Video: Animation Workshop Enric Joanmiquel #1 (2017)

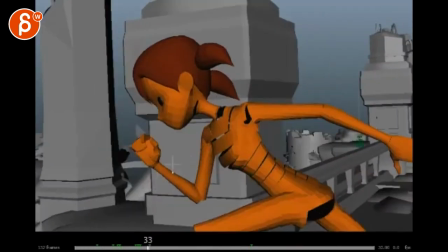250s
But if you could do start, slide scramble, maybe get into like a jump or something different that cuts across,
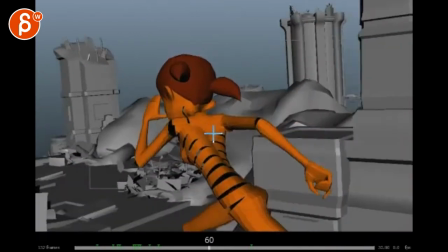258s
and then she finishes that thing, and then that way she does, maybe she wants to start again with a run.
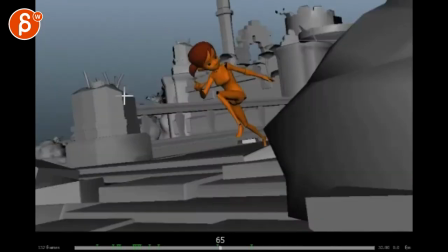266s
Then watch out, she's looking straight and we're looking back.
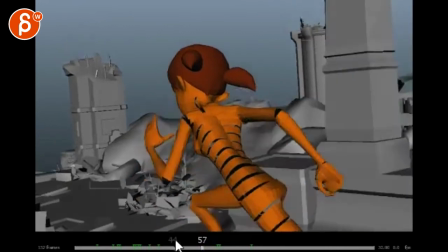269s
I'm not quite sure what that is, but it could be interesting that maybe after that scramble here,
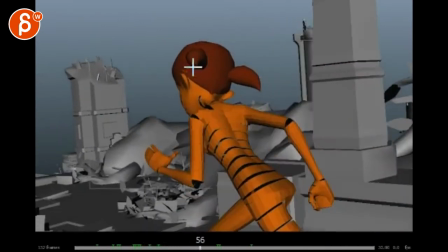275s
turning over, she has maybe like a sideways thing, and that's why she looks back, but she wants to see who's behind her. Which makes it more interesting to me, because then we go, oh, okay, maybe she's not going for a jog. Something is behind her.
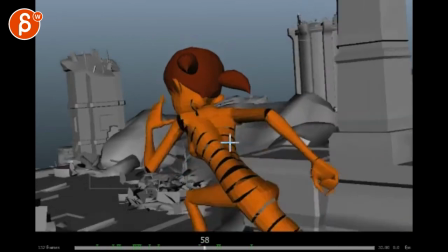289s
It engages the audience because there's something going on versus I'm just running, which is cool, because if you do that, you can hold this longer.
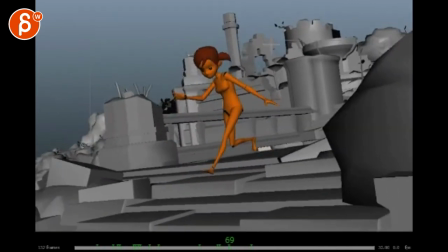298s
Oh, maybe not. Maybe that's the right length, because she has to then, because that's why she didn't see this. Then she turns around and goes, whoa!
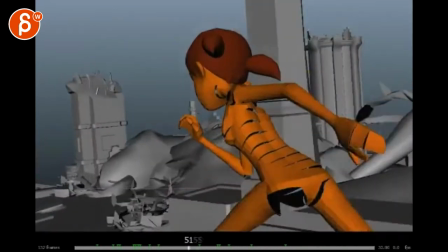307s
And of course, it would be neat to have little things falling down. That's a bit fast.
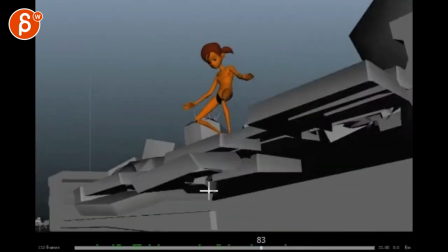314s
Animation-wise, how she comes forward. There are a couple of things here. Your arms.
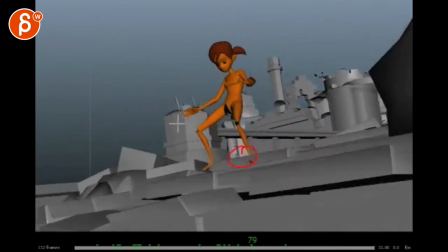319s
This guy, really fast and stops on a dime. This guy is stuck in a pose.
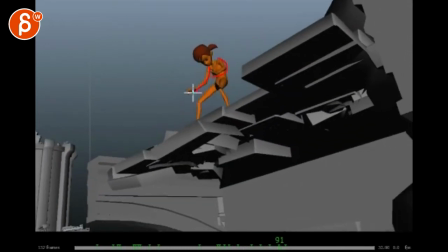327s
And then that move forward, whoa, it feels very twinned. Very quick how it stops.
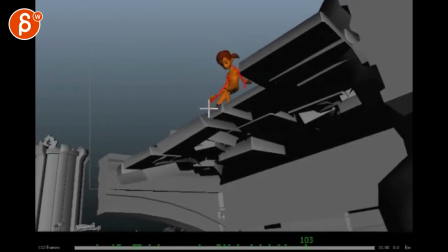333s
And then shoots back really fast and stops really fast. And also twinned versus some flailing, some adjustment and some reshuffling for balance. And I would even take this leg back. Because right now, as you end here, the silhouette is not the best.
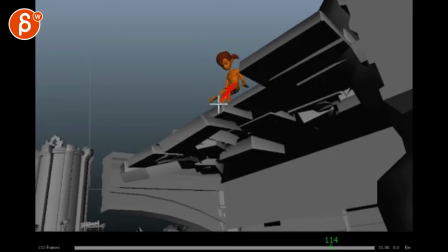349s
The eyes are kind of crossing over. The knees cut off right here. Arm is intersecting. And even the thumb forms a tangent. So if you could go back and imagine, I mean, there's this piece, which technically you just take the vertices and move it over. So actually we have negative space there, right? So then that way you can have arm out here.
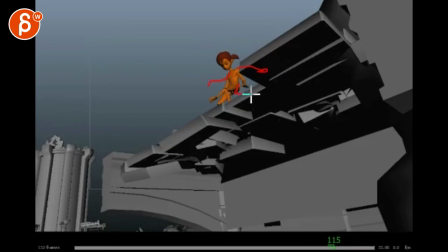368s
This might be end up here. If you take that step back, you know, technically she might be like this. And not that my drawing is great, but it will clear out all the limbs and give us a bit more room for a nice silhouette. And then you can always come back there. But when you do this, delay arms.
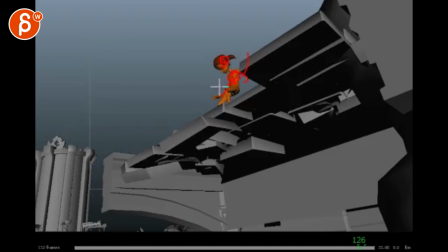386s
Right now, it feels like chest, arms, and leg are one area, like one piece, one unit that moves as one there. So watch out for breakup. So probably she would lead with the head. She knows she's being followed, holy shit, and then she needs to go back. Okay, where are they now?
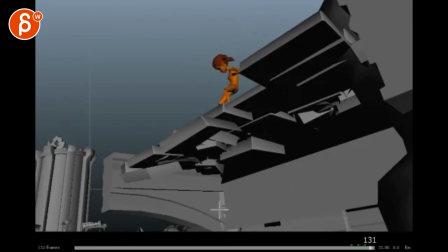401s
So the head would lead a lot. That's kind of it.
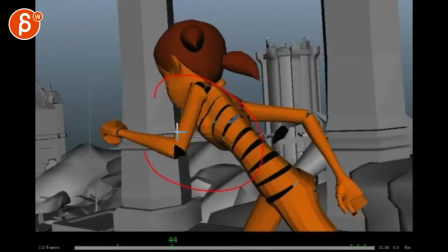407s
But again, that's a lot of change. So depends what you want to do here, how far you want to push this.
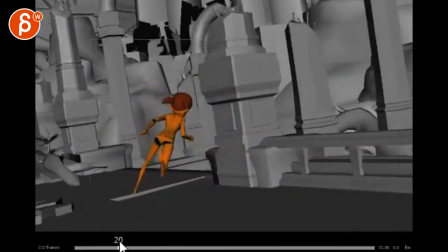413s
Maybe say, I don't have time, listen, just stick to technical things.
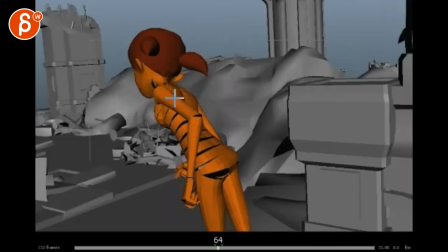417s
Then I would say technical things would be hookups, like why are the heads different, jumping and then not.
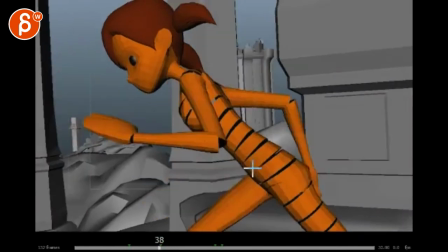426s
I would at least vary hand poses and maybe length,
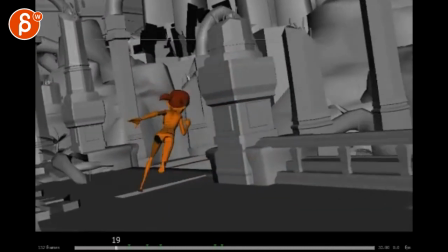430s
like stride wise so it's not always the same, and just maybe slippages here, okay, lock it down here,
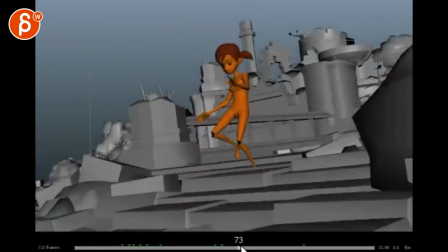441s
and then definitely whatever I said here that I would fix, because your dynamic needs a bit more work.
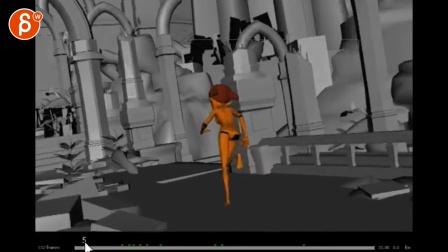447s
Alrighty. And actually the camera as well. All the camera notes. It's not that's not that tricky.
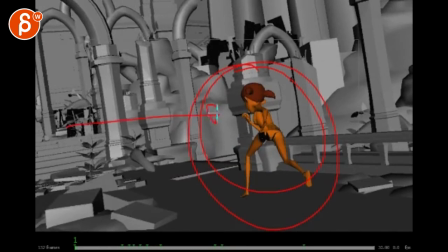452s
Because the repetition of the animation plus the smoothness of this camera move makes it all a bit dull. And that's why I would also add a little bit of the camera framing.
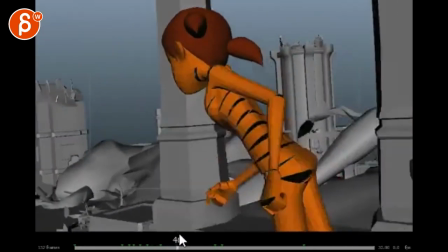466s
The handheld we can always add later. Alright, that's it. Thank you. Alright. There's an email, you can sign up, you can start whenever you want, you can submit whenever you want, you get 16 submissions. Either way, a like and subscribe would be awesome. All right, thank you.